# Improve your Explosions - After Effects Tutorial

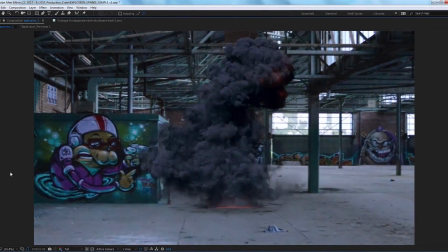(0:06)
Hey everyone, Grant here with ProductionCrate.com with another awesome tutorial.
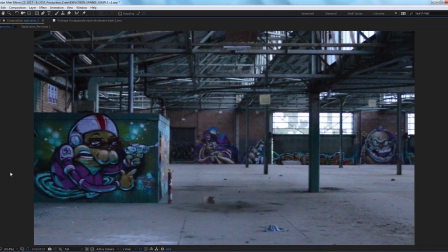(0:11)
This week we're looking at improving your explosions in After Effects. Well, let's get started.
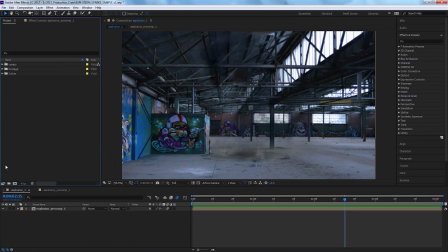(0:17)
So here we are in After Effects CC 2017, and the first thing that we're going to do is create a new comp.
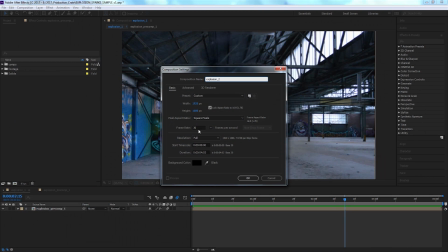(0:24)
I'll just title this Explosion 2. Next, we'll grab some assets used for the shot.
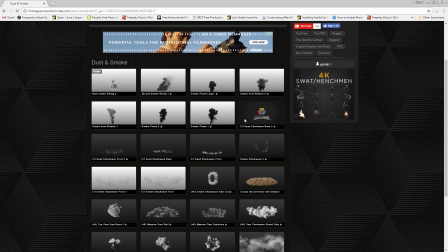(0:29)
And if I head over to ProductionCrate.com, you can see there are a couple new assets that actually work in tandem together. These are called compins, and they're two separate renders of front and back or front and full for simulations.
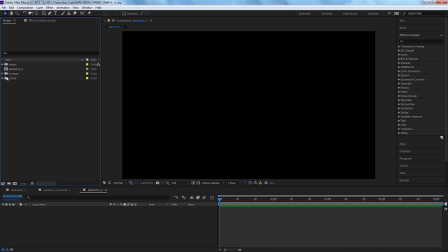(0:42)
This allows you to place an object or subject within a simulation without having to roto or even mask.
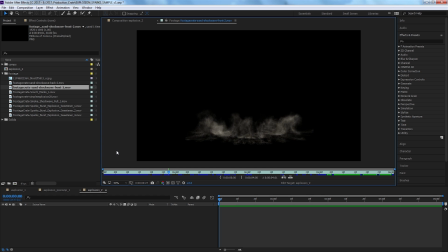(0:48)
It's a great shortcut, and today we're going to use the compin Sand Shockwave Front 2 under the Dust and Smoke, as well as the compin for Sand Shockwave Back 2. You've got the front angle of the effect and you've got the back angle of the effect, essentially splitting it right in half.
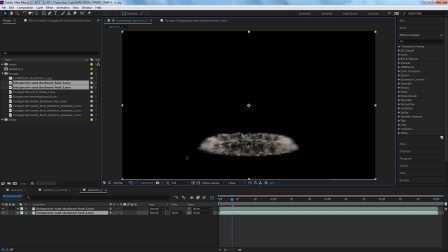(1:07)
This will be important when it comes to layering our effects later. So let's drop those in and we'll bring down our background plate.
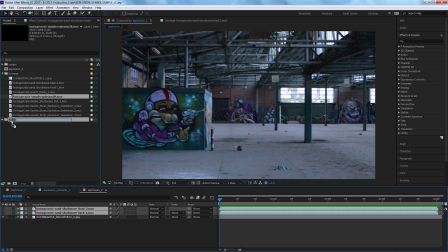(1:19)
And our simple explosion 28 from footagecrate.com.
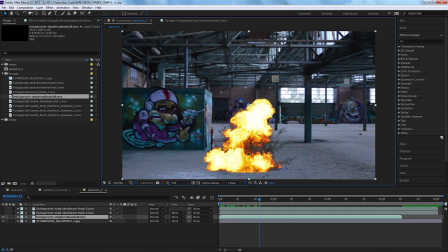(1:23)
And we're gonna place this explosion asset right around the middle of the scene.
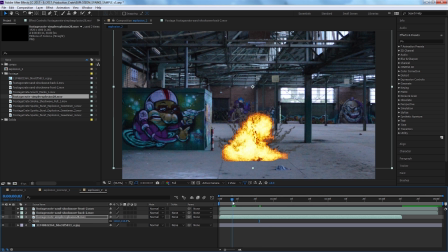(1:30)
We'll rescale it a little bit and move it to where it looks good. Next, we'll bring in our scorch marks. And so these are essentially the marks that are going to be left behind from the explosion.
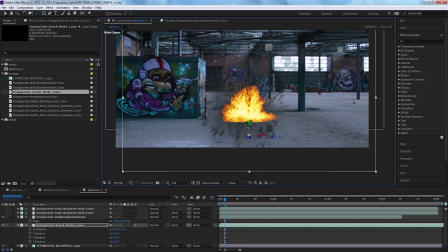(1:45)
I just want to grab the pan behind tool and bring the anchor point all the way down. And we're going to make that a 3D layer and take our X rotation and take it right down to negative 90.
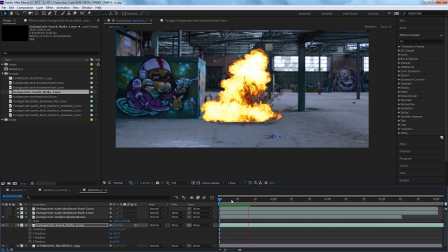(1:57)
We'll put this underneath the explosion asset. You can see how it animates in when I solo the layer like this.
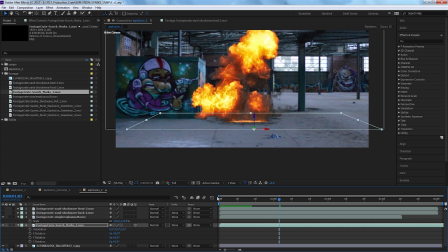(2:03)
So now that we've got that underneath our explosion,
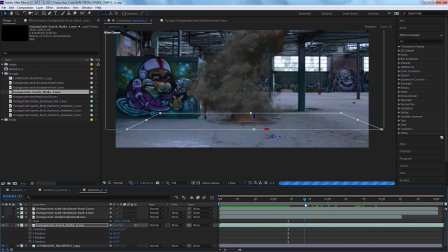(2:07)
it's worth noting that it's important to get the timing right of both the explosion and the scorch marks, as well as the rest of the elements that we drag down into this.
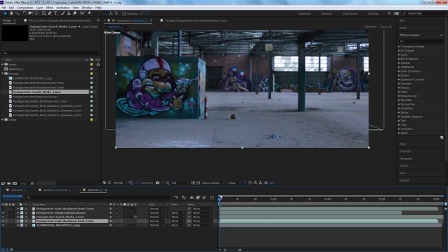(2:16)
So now if we take the back of our shockwave compin and we put it below those other elements, it's gonna come in and look as though it's actually behind the explosion. This is perfect because now we don't have to try and cut that effect in half or try to rotoscope on an angle or anything like that.
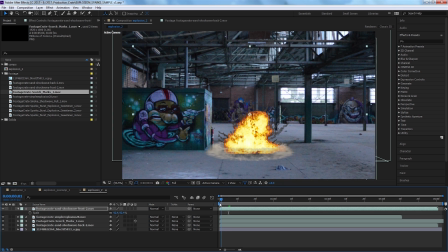(2:35)
We can turn on our front shockwave, and just like that, we've got the shockwave split in half with the explosion happening right in the middle. This is how you can tell these compins are going to save you a lot of time and get great results.
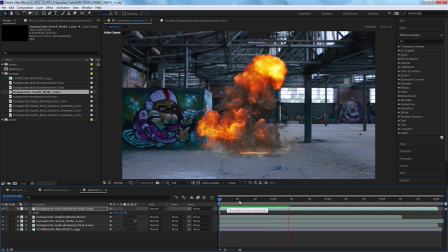(2:49)
So next we're going to bring in our explosion sweeteners. So these are essentially sparks and flares and little things like that that might happen in an explosion.
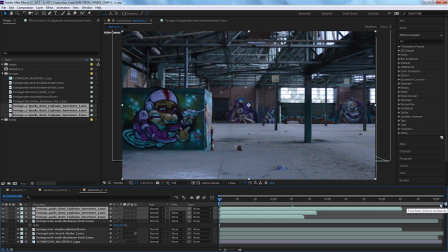(2:58)
And so I'm going to drop them all. I'm going to drop all three of them in and we're just going to go ahead and line them up. For my taste, I say if you're going to go with an explosion, go big or go home.
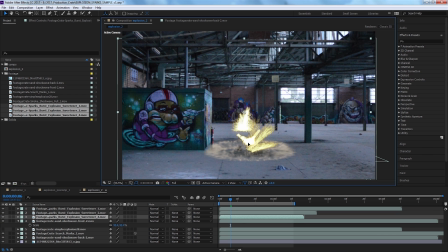(3:09)
So we're going to put all three sweeteners right in the middle of where that explosion goes off. So next we'll just line up the timing of them. We'll trim the front of each layer and line all those up for the beginning of our animation. So let's just see where those come in. Let's take our layers and just move them a bit to the right and start from a clean empty background as though no explosion is about to begin.
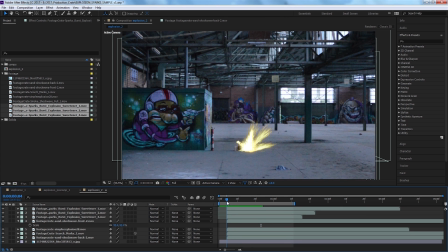(3:36)
Next, we're gonna take each of those sweeteners and change their layer mode to add. And the reason I like changing all of these to add is because these are usually the brightest and hottest spots in the scene.
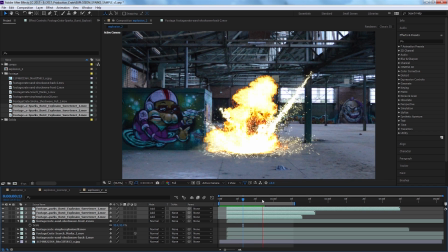(3:48)
So if these sparks are flying, there's almost no way a camera recording them in real life would actually get the exposure properly. So they almost always blow out. It not only looks more real to life, but it also feels hotter, it feels brighter, it really feels like there's more velocity there.
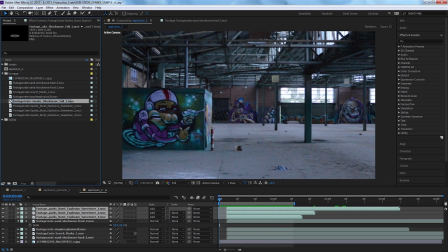(4:05)
The last asset that we're gonna bring in is a smoke shockwave, and this is from Footage Crate as well.